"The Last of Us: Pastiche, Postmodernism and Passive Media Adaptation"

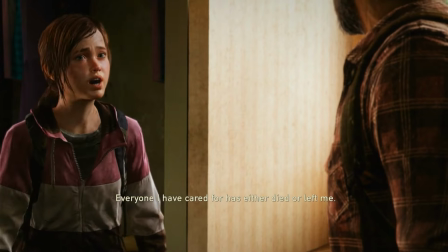Jameson, when discussing the postmodern movement,
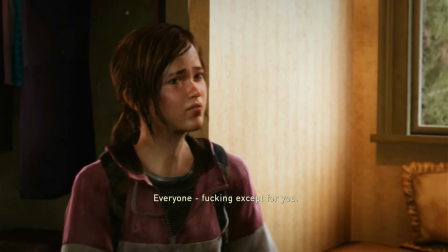talks about how the works produced in the postmodern era focus less on the results of actions and more on moments of change.
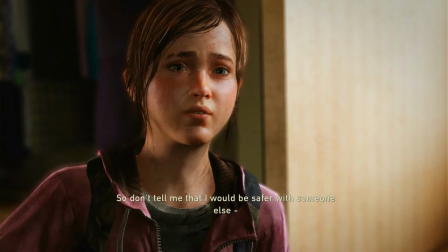The Last of Us, as a narrative, is fundamentally concerned with moments of change.
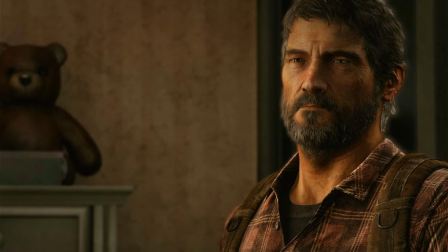What it boils down to is a series of vignettes along Joel and Ellie's transcontinental road trip, each one concerning a major moment of change in their relationship.
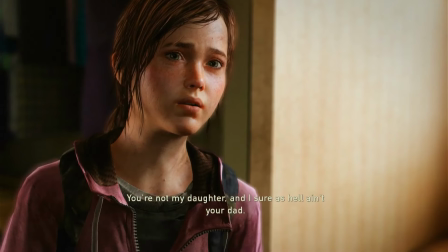I'd like to discuss each of those moments and talk through the game from beginning to end,
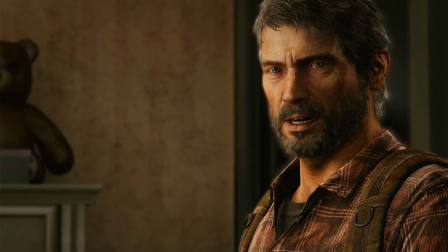to make sure that we're getting the full picture. Through this process, I'll try to dissect not only the relationship between our two central characters,
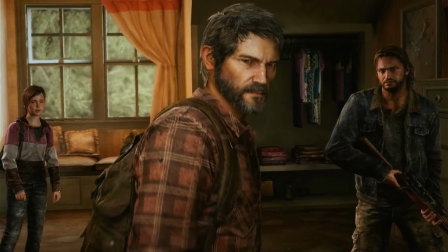but also the pastiche that The Last of Us is, and how it leverages its medium to produce its particular emotional effect.
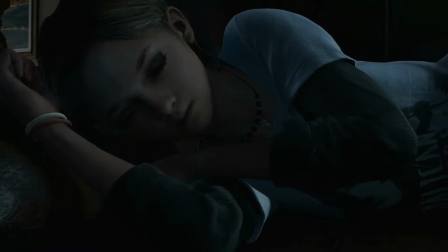The first moment of change The Last of Us examines is the big one itself. The day that everything changed, so to speak.
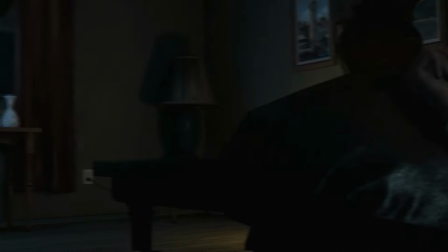This prologue chapter is an iconic part of the game, and with good reason.
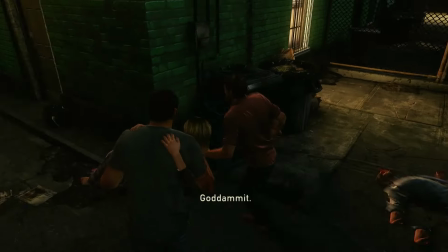Despite being a segment of gameplay that features no interactive elements outside of the character's movement,
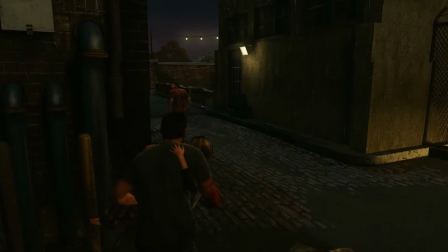The Last of Us's Outbreak Day sequence still manages to feel deeply chaotic and intense.
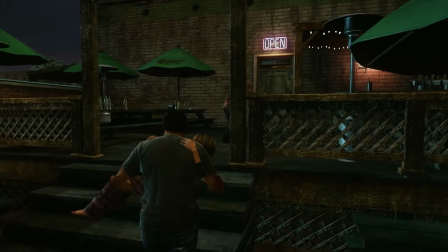It's notable that even when the gameplay is at its least interactive, a degree of cinematographic control is still given to the player.
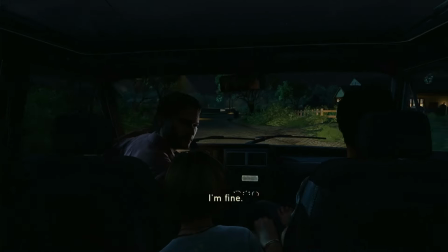There's a sequence where Sarah, your point-of-view character for the first few minutes of play, gets in the back of Joel's car, while the family tries to get out of the city.
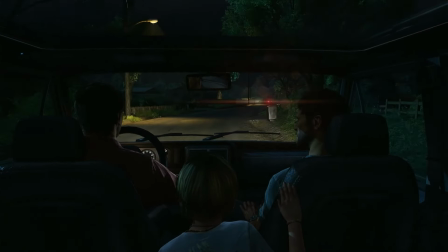And even in this period where your player character is only sitting in the back of a truck, you still control the camera.
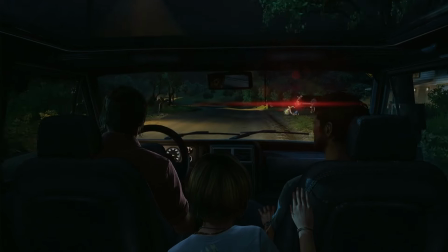When you pass by the desperate family on the road or the flaming barn, whether or not Sarah looks at them is your choice.
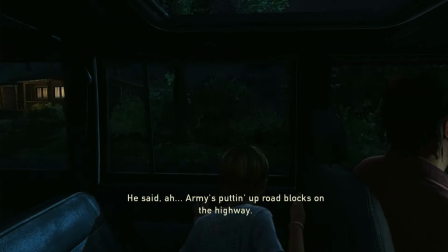It's an extremely small degree of player input, but it still serves to facilitate that identity grafting effect,
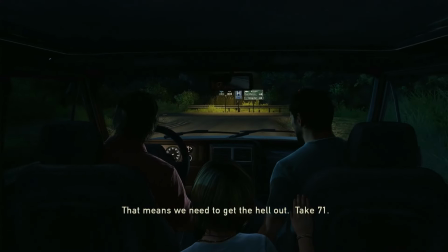moving the experience from what would be a third-person one in a piece of passive media to a first-person one. Then the car crashes, and with just one cut, our perspective is moved from Sarah's to Joel's.
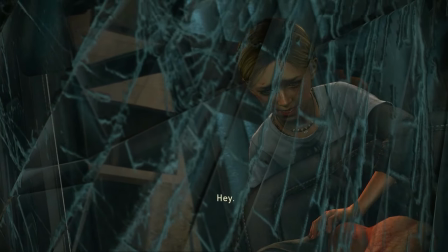Our point of view is completely shifted in seconds, and the process of identity grafting begins again, though this time it'll be one that's much more long-term. Now we as Joel run through the carnage and fire past the ravenous hordes of infected and are able to do nothing but carry our helpless, injured daughter.
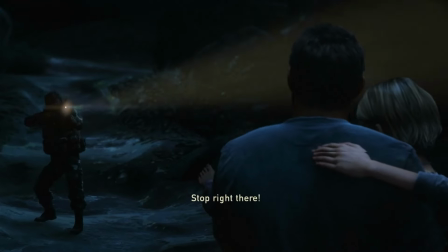They make it to the bridge out of the city, only to have the soldier guarding the way ordered to execute them.
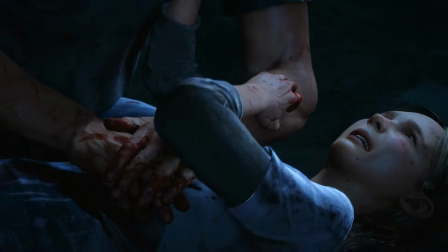He misses Joel, but Sarah is tragically, if predictably, killed.
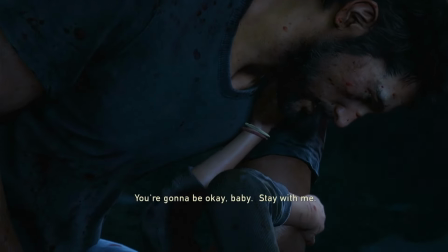This opening is excellent, and it serves a few very important purposes.
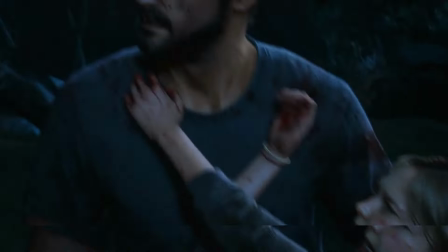Firstly, it bonds us to Joel and the world directly through both a collective and personal trauma.
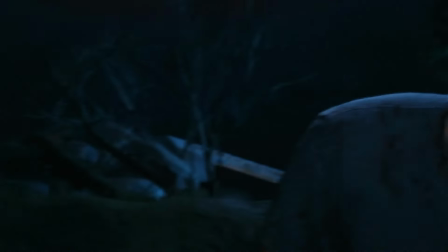We physically guided Joel through the original outbreak itself,
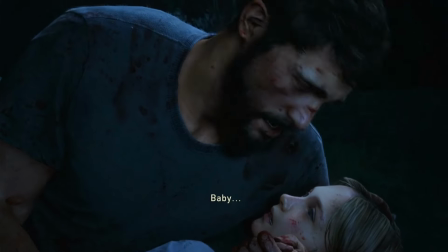so on some level the brain tells us that we've now experienced the trauma of Outbreak Day, and we'll carry that with us throughout the rest of this game and the next one.
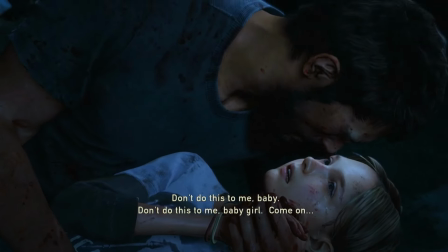Every time someone talks about the initial outbreak,
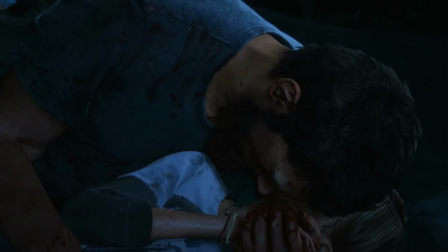we now have both the literal and experiential context to understand exactly what it was like to be alive on that day.
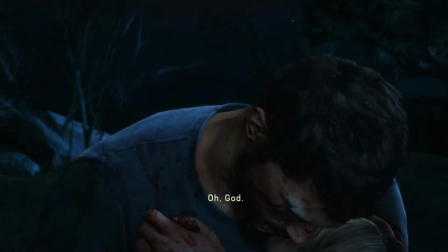Then there's the personal aspect, the death of Sarah. Sarah has only existed in the story for what totals to be about 15 or 20 minutes,
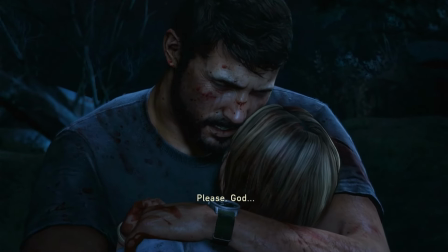and yet during this time we've had a few minutes to map ourselves onto both her and her father,
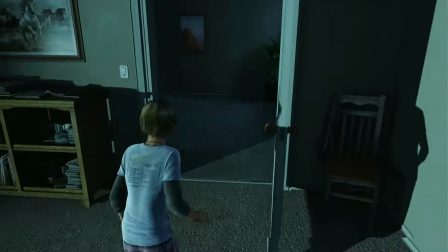and then seen her brutally and callously killed. We're directed to graft some part of Joel's trauma onto ourselves, because we've controlled him leading up to this point.
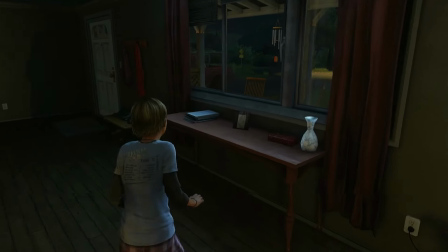You may not have noticed it, but your brain did. The second important aspect of this opening vignette is its minimalist gameplay.
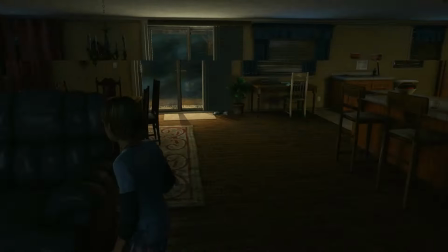As I said a few moments ago, at no point in this opening does the player engage with the world beyond just walking through it,
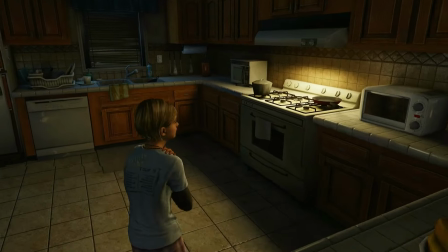and yet a small degree of interactivity has begun the all-important process of identity grafting.
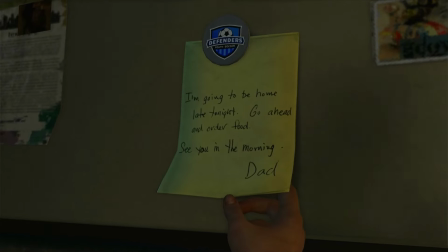We've started to identify with both Sarah and Joel directly,
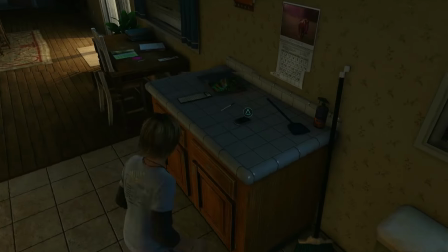and therefore have been primed to feel the impact of Sarah's death, despite the brevity of the game's opening sequence.
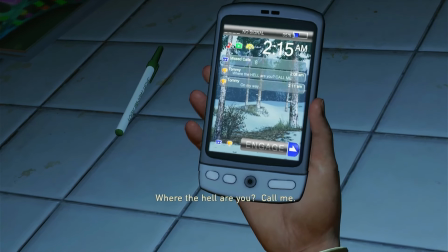The fact that the player characters are helpless also forces us to rely directly on an NPC,
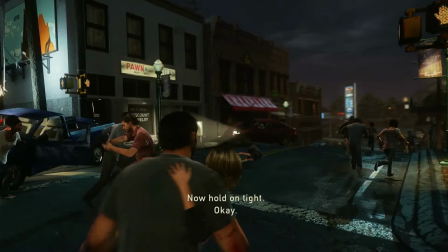Tommy, who at a few different points saves us from a zombie or the imminent threat of death.
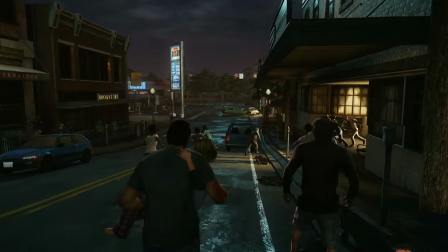This is one of The Last of Us's favorite tricks for bonding us to NPCs, and it'll be expanded upon in other ways soon, but I'll talk about those when they become more directly relevant.
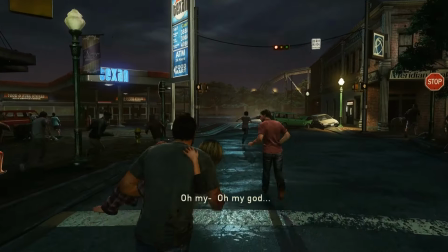Thirdly, and most importantly, it sets up the structure for the entire story, the focus on moments of change.
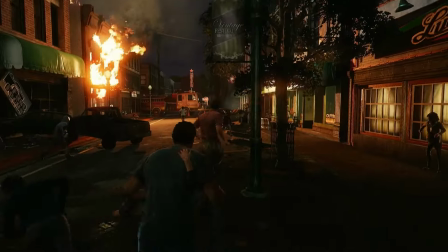This opening vignette features not one, not two, but a whopping 7 moments of change for both the characters and our experience of the setting.